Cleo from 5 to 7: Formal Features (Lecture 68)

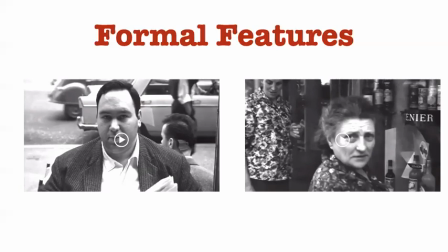And we understand how this journey of Cleo's can be a symbol for our oppression or other forms of social normativity that might constrain us, and how we, the characters, could be in the place of Cleo as well. That Cleo's fight and Cleo's journey is in some ways ours as well.
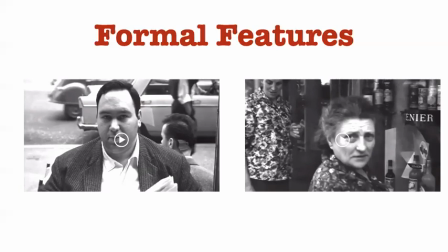And we are invited in perfect Beauvoirian fashion to take up this universal mantle and fight the fight along with her, along with Cleo.
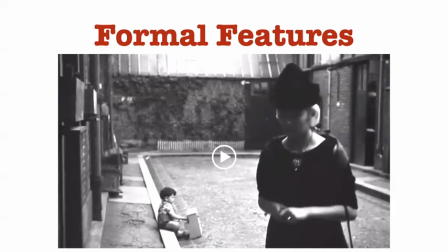Okay, my single favorite shot of the film is this one. This just runs by, and you might not have noticed this whatsoever. It's amazing. Look, for one thing, look how beautiful this is, where we have this is like classical photography.
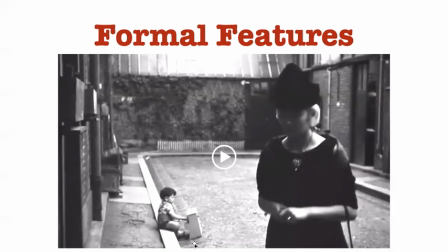The scene is divided into thirds vertically. We have the character over here on the third line, and then this character over here on the third line. And what is this? this is a little boy playing the piano. Notice Cleo was in black hair. This is after her emancipation. This is her fighting for herself in the new world.
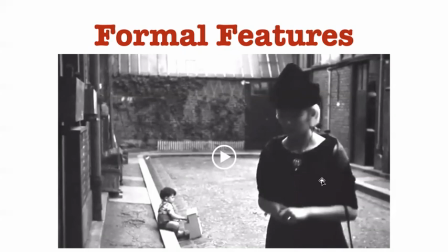She is leaving behind, literally speaking, leaving behind, but of course, metaphorically leaving behind the forces that oppress her in her apartment. Raoul and Bob and Jose and Angel, all of those forces of oppression.
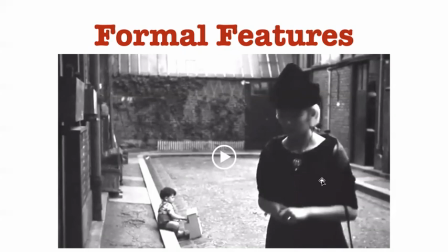And she is now going out to fight her own way, clad in black. Well, this, of course, the piano player is now infantilized. It's a total reversal of what was happening in the previous space when she was indoors.
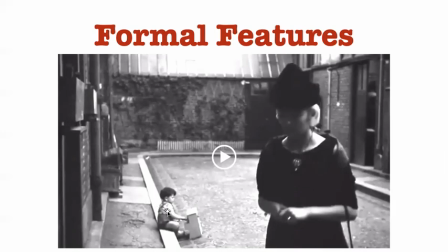And if you listen to the soundtrack, I swear this is what is happening. The little child is playing in like this with his little fingers, tapping out the melody tune that was the melody of the song previously. So he is literally now given the role of the piano player.
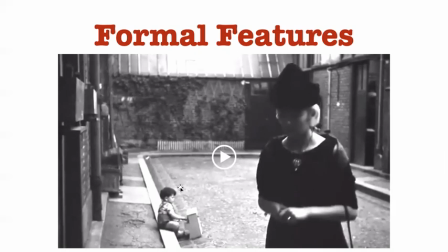He is the character of Bob, but this is infantilized Bob who is playing on the tiny little child's piano. So we have a complete reversal of perspective now, where she is becoming empowered and fighting, and we see Bob for what he is.
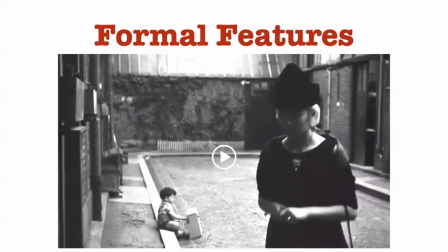That he is the problem. He is what is being shown to be disempowered. He is literally tiny. Look how little this is. The photography, the staging of the perspective here makes this the tiny little object now.
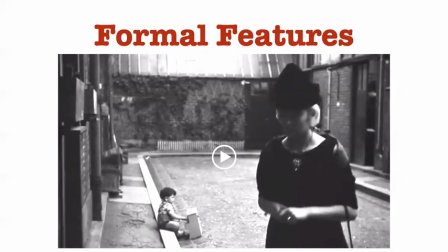He is diminished because this is her story and she is going to be the champion now. This one image is like a perfect photograph and is so philosophically deep, in my opinion.
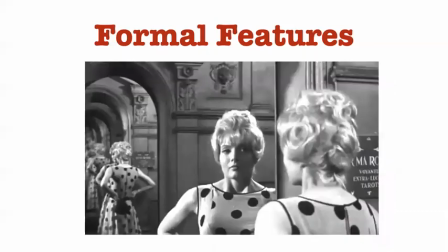Let me just give you some other of my favorite shots of the film. Of course, mirrors. Everybody in film loves mirrors. It has an amazingly long history, far before the French New Wave. Another famous Orson Welles film, The Lady from Shanghai, has incredibly famous mirror shots that do stuff just like this.
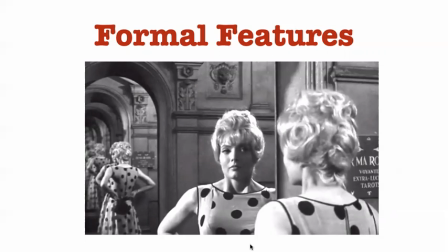But look at the way in which it so perfectly melds form and content in this film, because it is Cleo's objectification. She is looking for acknowledgement here for the images, and that is why she is in despair,
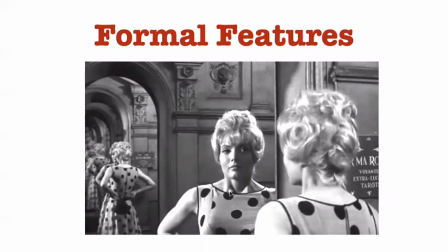because she will not get acknowledgement from the own image of who she is supposed to be according to society, when she is just trying to live up to those ideals. And it doesn't matter how many times she is reflected for herself. It is always going to be fail, and this is going to be existential despair.
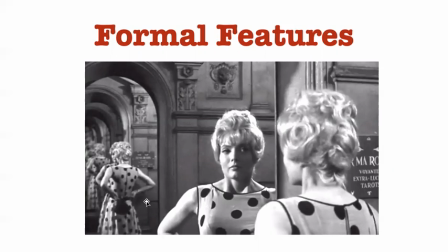That is, in a sense, why Antoine, another human being, can be a source of acknowledgement, not this social image of her. This is just a beautiful shot and uses the theme of mirrors in a wonderful philosophical way.
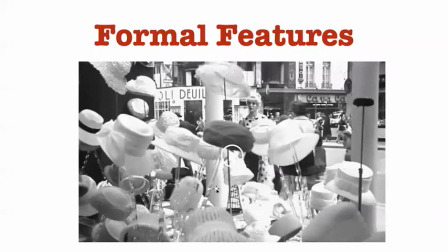Another one of my favorite shots, this is just beautiful photography. All of these hats on stands, and we see in which, these are the populating the world are these trappings of couture which surround her and which call to her and which
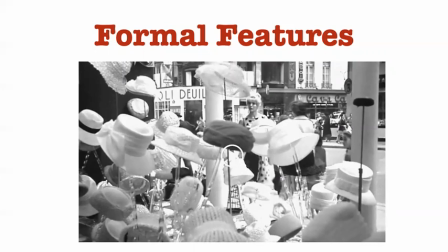keep her encaged. Almost, yeah.
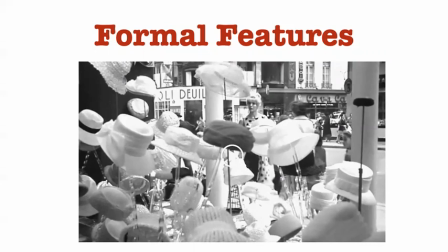I mean, these things are like a cage, and but at this point in the film, this is what she dreams as fulfilling to her, whereas actually it's the opposite. One other key thing that happens in the formal features, okay, two more. I said I was going to be brief. I'll be really short.
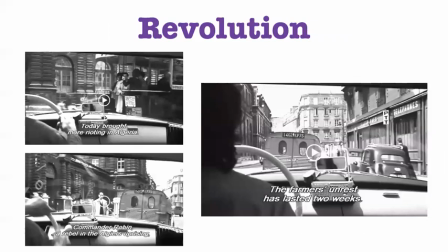The theme of revolution comes up in many ways throughout the film, and that again ties to these Beauvoirian themes. It ties to the character of Antoine. But if you listen to the radio, Varda is doing this diegetic, non-diegetic sound effect that we also saw in Breathless,
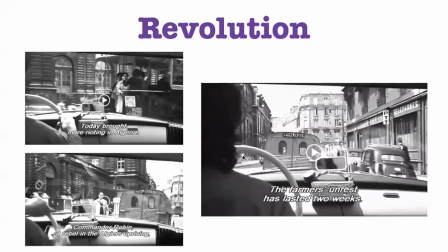where what's playing on the radio is inside the diegesis, but there's this metafilmic commentary that it's providing at the same time. It's talking about colonialism and oppression and revolt in Algeria. So it builds this theme of revolution and the fight for liberation in a political way, which is, of course,
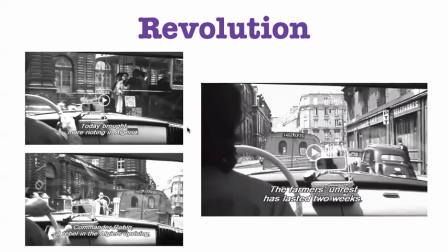deeply Beauvoirian, because Beauvoir saw the ways in which oppression functions in different realms, has all sorts of structural similarities. So the theme of revolution, I invite you to think about the other ways in which the film intersects that.
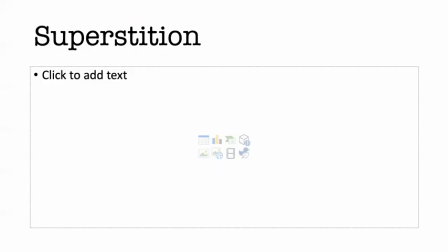Lastly, the only other thing I'm going to talk about here is this theme of superstition. If you want to try to puzzle out superstition, I'm going to give you this blank slide to pause your videos if you'd like. Think about how superstition functions in the film, because I think it's really interesting. It's puzzling. It's wonderful because it's not obvious, and it really requires us to think about it.
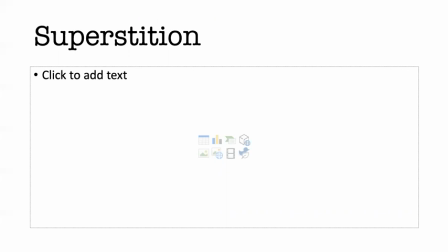Okay, now I'm going to talk about it. I think you see superstition come up in a ton of different places.
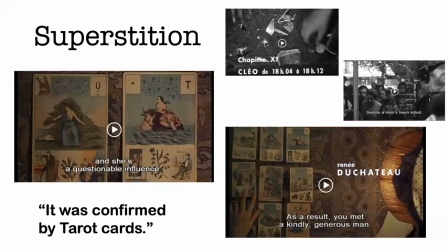We see the broken mirrors, the broken windows. The characters talked about being cursed. But of course, the film starts with the tarot card reading. And it seems like, according to Cleo, that superstition enforces destiny, that there is fate.
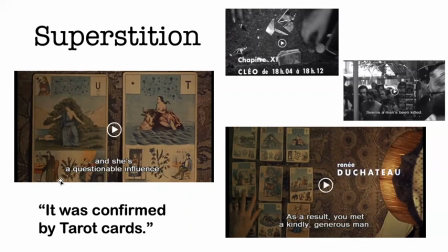And I think that is part of her limited perspective at the beginning of the film. And that, again, is the way in which superstition functions as a symbol for social normativity and the social constructs that can oppress us, be the forces of oppression.
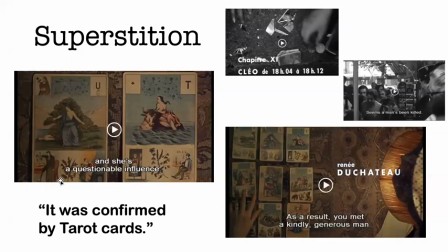And fighting against superstition, not feeling condemned and in despair just because she was dealt certain cards at the tarot table, is precisely what enables her to not feel despair when she is dealt the cards by science and told that she has cancer at the end of the film. So,
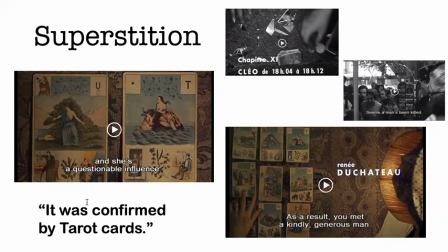uh, so I hope you see in which the way superstition is supposed to be a metaphor throughout the whole film. If you go back and watch the film again, everything that is foretold by the tarot cards actually is true. So this is the way in which I think superstition is incredibly complex in the movie,
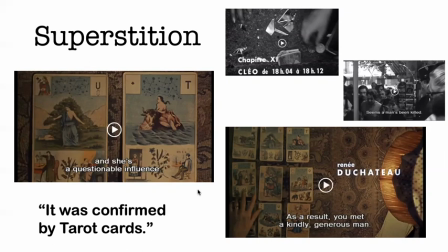because it's not like the movie just rejects superstition as mere hocus pocus. In a sort of fascinating way, the tarot cards were right. She does have cancer. She does, you know, have to face another woman who's a questionable influence.
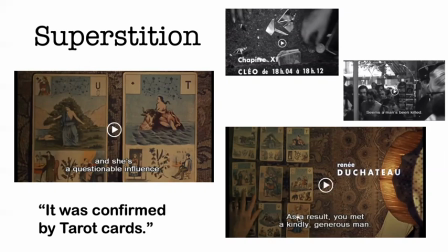So this is Angèle, of course. She does then result, she meets a kindly, generous man. Everything, if you look back at the tarot cards, they literally foreshadow the entire movie. And that makes superstition this duality, this complex sort of symbol in the film.
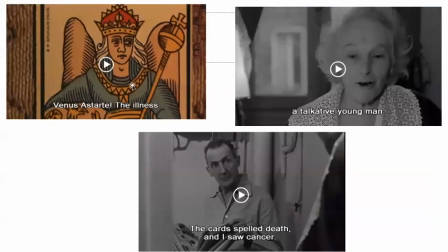Even look at the way in which the characters are talking about superstition. The illness, oh my goodness, the illness, she has cancer, like this cursed word. This is, of course, true. This is the lady, the woman giving the tarot card reading. She says, you're going to meet a talkative young man. That's Antoine. The cards spell death.
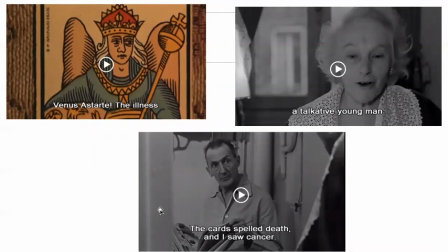I saw cancer. So this is all right. It's hilarious. It's fascinating. And of course, notice this. This is where the formal features are thrown in our face. This is in color, but the rest of the film is in black and white. So what is this telling us?
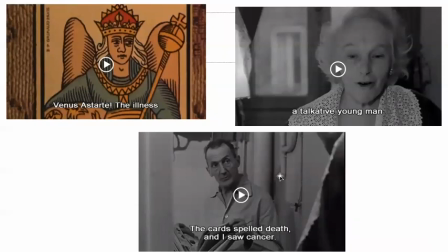Clearly, this is deep and significant. These are non-trivial choices by the filmmakers. So we are told, this is the film which ultimately rewards rewatching and paying attention to every detail, because we have been told explicitly here that every detail is worth thinking about.